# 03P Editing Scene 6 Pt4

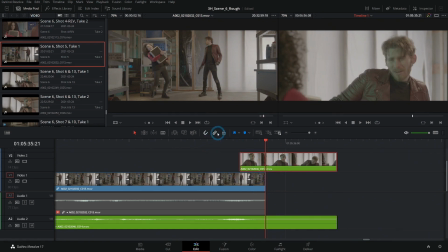740s
Then we can move the audio and the video around without having to hold down Alt or get out of link selection mode because we need to cut this on the action. So I'll bring this out. And then we show the kick.
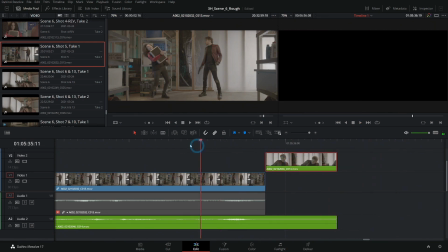758s
That's going to happen like here. Yeah.
Time for this.
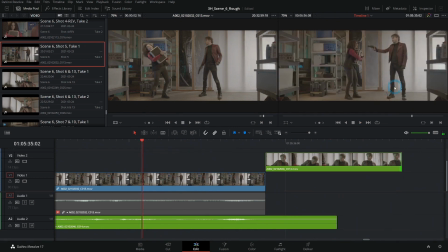767s For this.
So we show his leg going up, For this. and then we show him kind of kicking her this way,
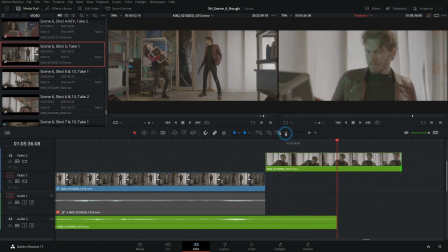775s
but we hide the fact that he didn't actually kick her.
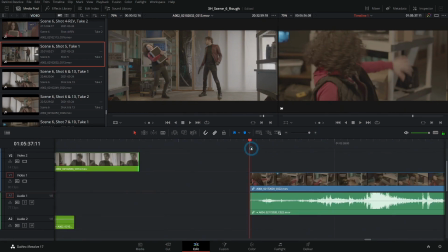778s
Then we have her falling down, and let's maybe cut in just a little bit.
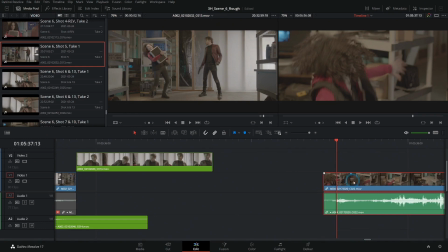786s
I'll just hit Alt-Y, select everything to the right, and let's bring this in to about here and see how that plays.
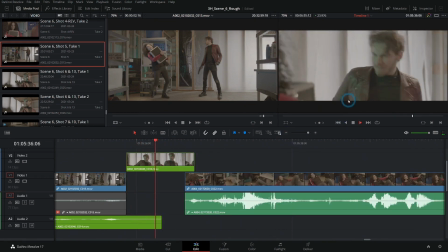797s
Needs to happen a little quicker. So boom, kicks her, she falls back.
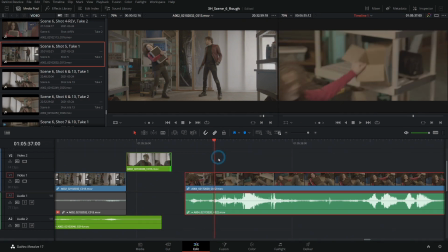804s
Alt-Y.
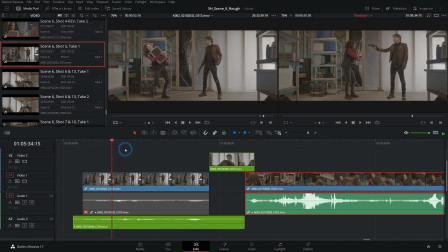809s
All right. So if we add a sound effect here, Have time for this. boom.
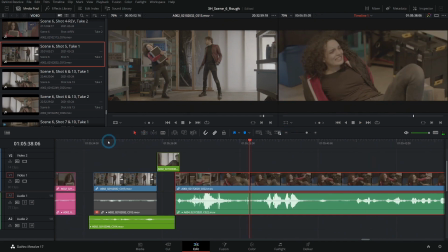816s
I'd say that works pretty well. So we start with the wide.
For this.
And then use those two shots to bridge that.
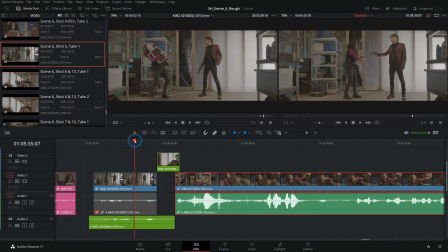826s
And the reason this works is because we're setting this up with this shot right here. This is the key. Without this, it's really hard to tell what's going on. Always a good idea to get that wide shot.
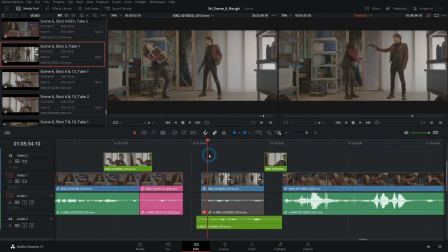839s
All right, let's go ahead and close this gap. I'll hit Alt-Y and just drag everything down. Let's see if this plays.
It could help me. I don't have time for this.
Good.
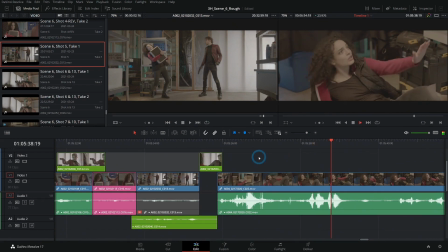850s Hold on, hold on.
And we definitely need a sound effect here.
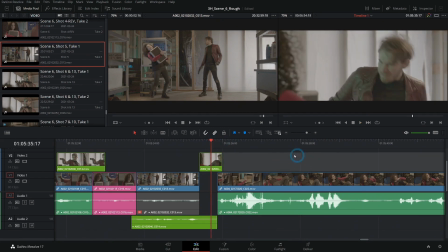857s
So why don't we take some time and work just a touch on the audio? We're going to be doing a lot more in the Fairlight section of this training, but this is something that just needs to happen for the edit to work.
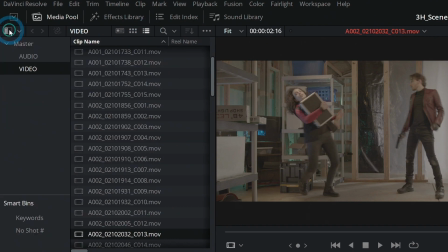867s
So under our media pool, switch to list view, go back to our list under master, and let's right click and add a bin. Say new bin, we'll call this SFX for sound effects. Open that, right click, and say import media.
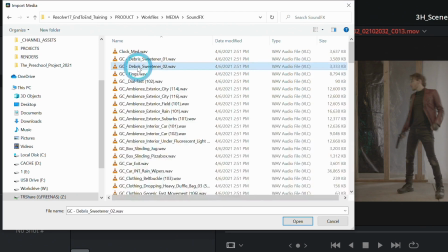883s
And under our work files here, under sound effects, you should have quite a few different sound effects.
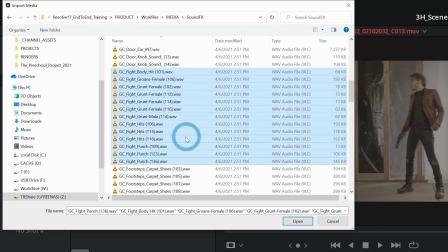889s
Under GC Fight, these are our fighting sound effects. So they have things like punches, hits, body hits, all those kind of things. And we'll be able to make a nice sound of her getting kicked from these sound effects. So let's go ahead and just open just those, the GC Fight sound effects. I'll hit open.
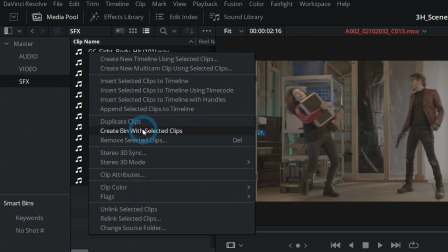906s
And let's select all of these, right click and say create bin with selected clips. And we'll call this Fight.
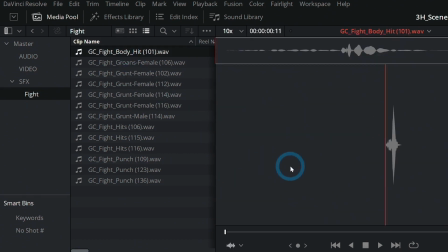914s
And now let's go through and kind of preview these. That's a nice kind of hit. And there's these kind of grunts, which are great because I don't know if we actually got those on set.
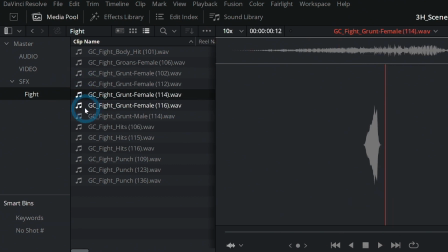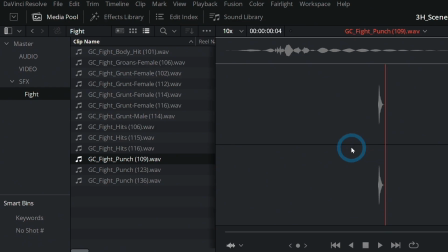941s
So the idea with any kind of sound design is generally you want to layer a few different sounds,
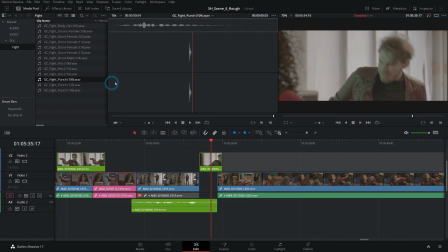948s
because even sounds that are literally the recordings of what you're trying to make just don't sound as cool as the movies. You know, everything in a movie is just turned up to 11, is way over the top. Even subtle effects are kind of over the top. So let's make a couple audio tracks here.
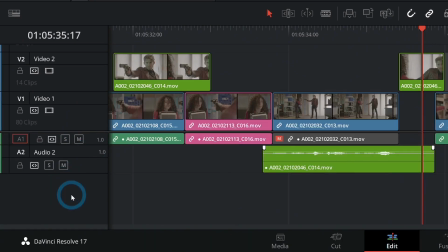966s
In the lower left-hand side of our screen under our existing audio tracks, I'll right click and say add tracks.
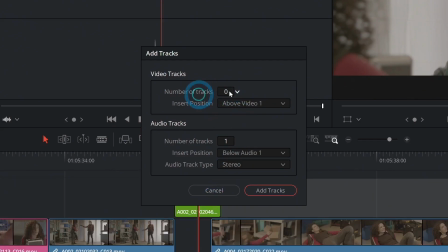973s
And let's see, we don't need any video tracks, but let's do a couple audio tracks. Let's do maybe 3 audio tracks, and those will be mono. Below audio 2 and say add tracks.
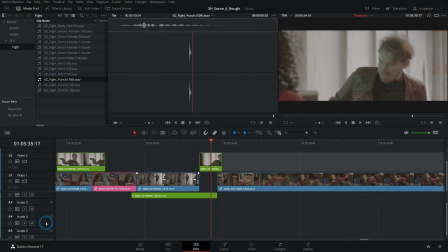986s
That'll add 3 audio tracks under our video.
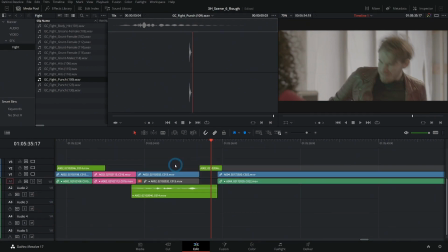989s
I'll hold down shift and scroll with the scroll wheel out so that we can just have a little bit of room.
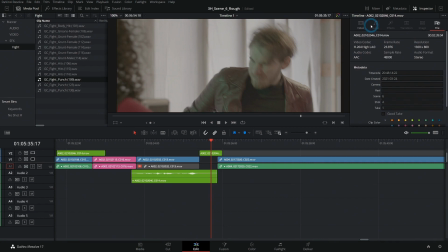995s
And I'll also bring up our inspector so that it's easy to adjust some of the properties and stuff. But let's take this body hit. That seems like an obvious one. And maybe let's mix it with one of our regular hits. And maybe the grunts, one of the female grunts.
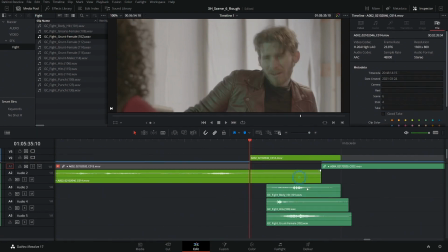1015s
Let's see how that plays. I'll zoom in here and let's
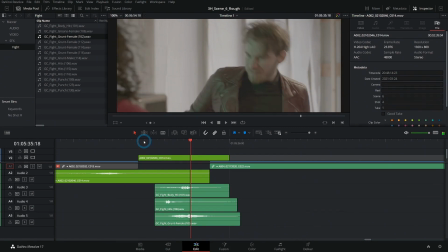just maybe add that like right here. So I'll add a marker to our sequence by clicking this or just hitting M, and we'll just line everything up to this marker.
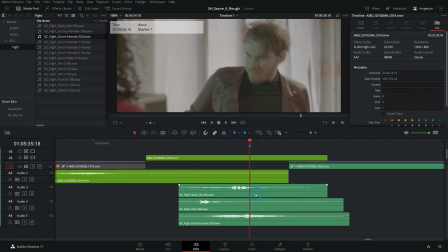1039s
And we can always adjust this later, but it's just a little bit nicer to do that. So I'll take the main, like, biggest part of this waveform, turn off our snapping for a second,
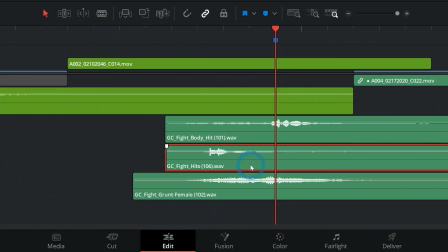1048s
take the biggest part of this waveform and line it up with this blue marker. And the grunt will happen kind of after she gets kicked. So maybe something like this.
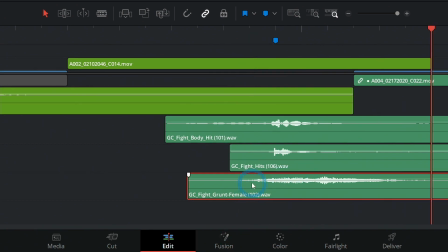1067s
And the levels here are pretty crazy. This grunt sounds way too loud. So we can just grab this little line down here and bring that down to -13-ish.
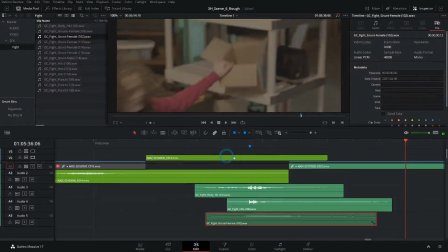1083s
And now let's take a look with the video.
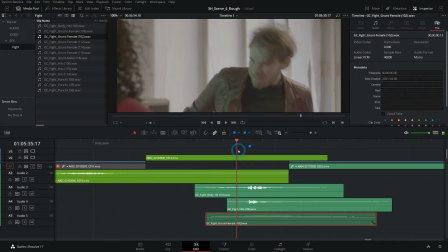1090s
And the only problem is that this is really happening too late. Like, she's already reacting like here. So we need to move this up a little bit. I'm thinking to like here, maybe even one earlier.
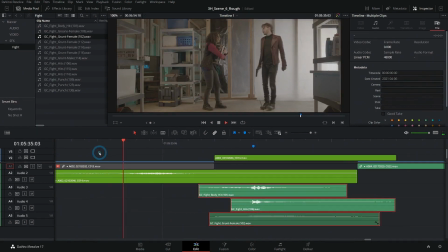1105s
Let's try it now.
This.
Yeah.
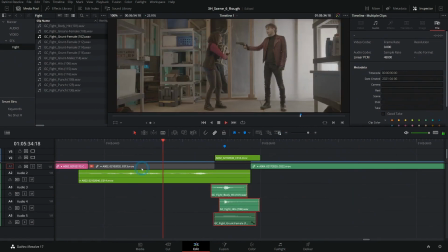1112s I have time for this.
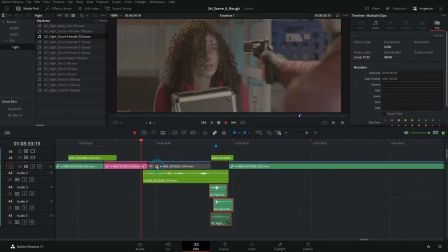1117s
Okay. I'd say that works all right.
I don't have time for this.
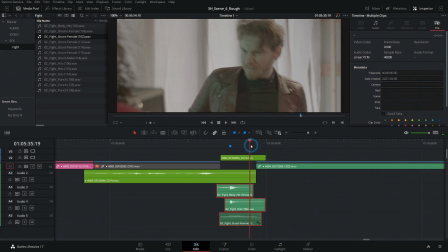1123s
But now it kind of seems awkward because there's like this awkward, it takes her like 10 years to fall down.
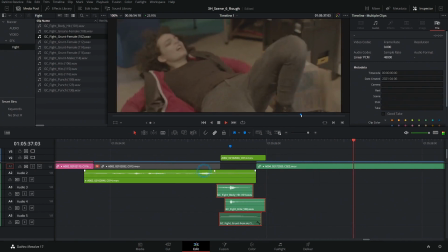1129s I don't have time for this.
So this needs to cut just a little bit quicker.
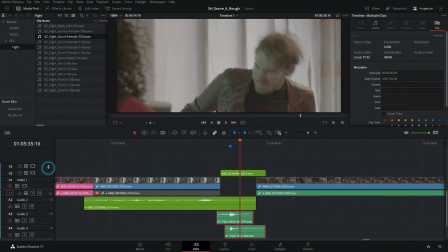1136s
This kind of thing, like with fight scenes and action, that kind of stuff, it's very important, the timing.
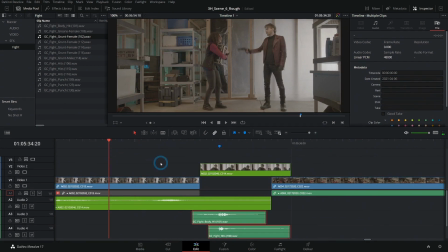1143s
So we're going to massage this a little bit. So if we think about this.
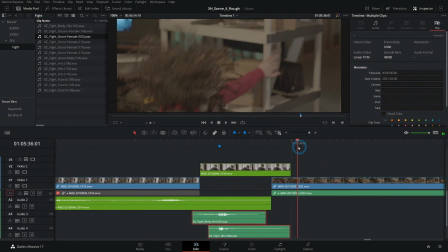1151s
Yeah. We need to have this like cut just a little bit quicker.
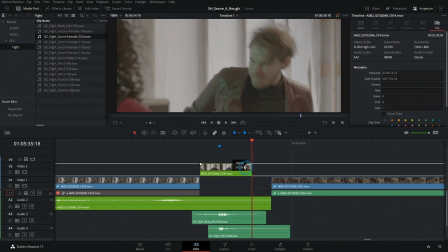1156s
And I think just cutting out of this quicker is going to be the way. So let's cut a few frames out of that.
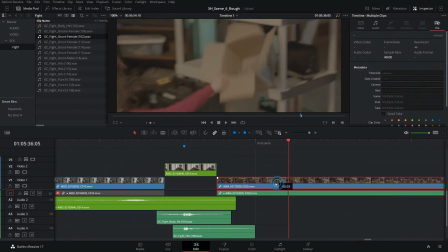1164s
I'll hit Alt-Y and select this and move this down just a touch.
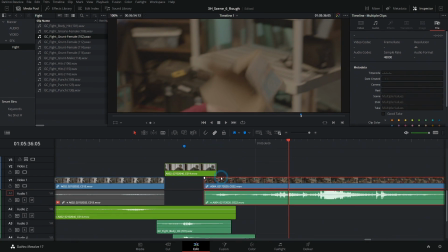1171s
We want it to be like bam, fall, instead of bam, do do do do do do do.
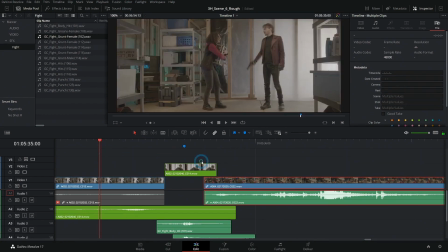1175s
Look at me, do do do do, fall. You know what I mean?
This.
That feels a lot better.
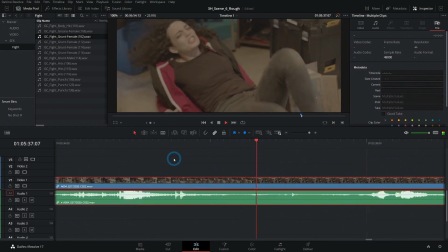1182s This.
Yeah, I like it. Okay.
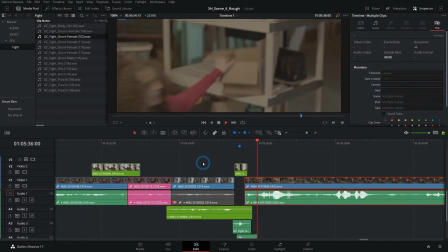1187s I don't have time for this. Hold on!
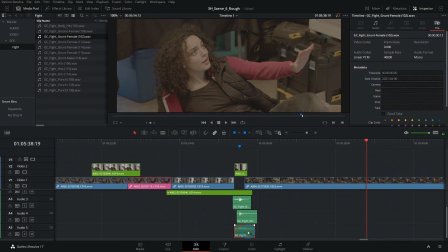1193s
All right. I think this grunt is still just a little bit too loud. Let's take it down a little. We're going to adjust this in audio, but This.
This.
yeah, I think that works. So let's take that marker out.
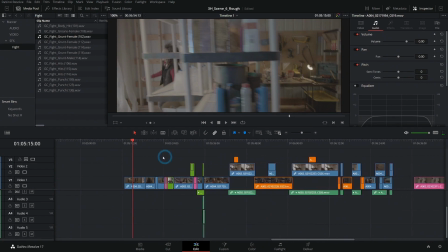1216s
And let's play through our scene 6 and see how it goes.
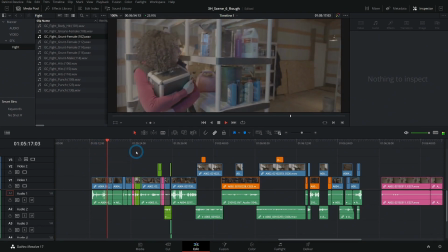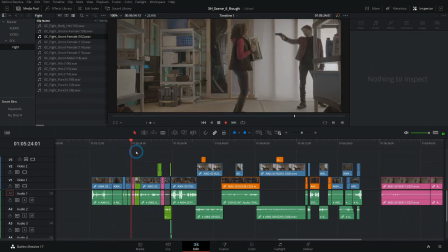1229s The device. Hand it over. Please don't shoot. Give me the case.
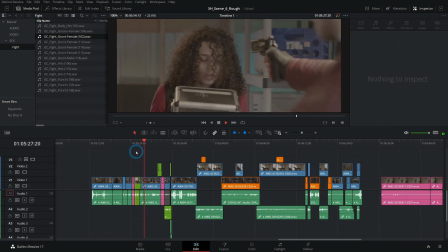1234s I know this is worth a lot of money.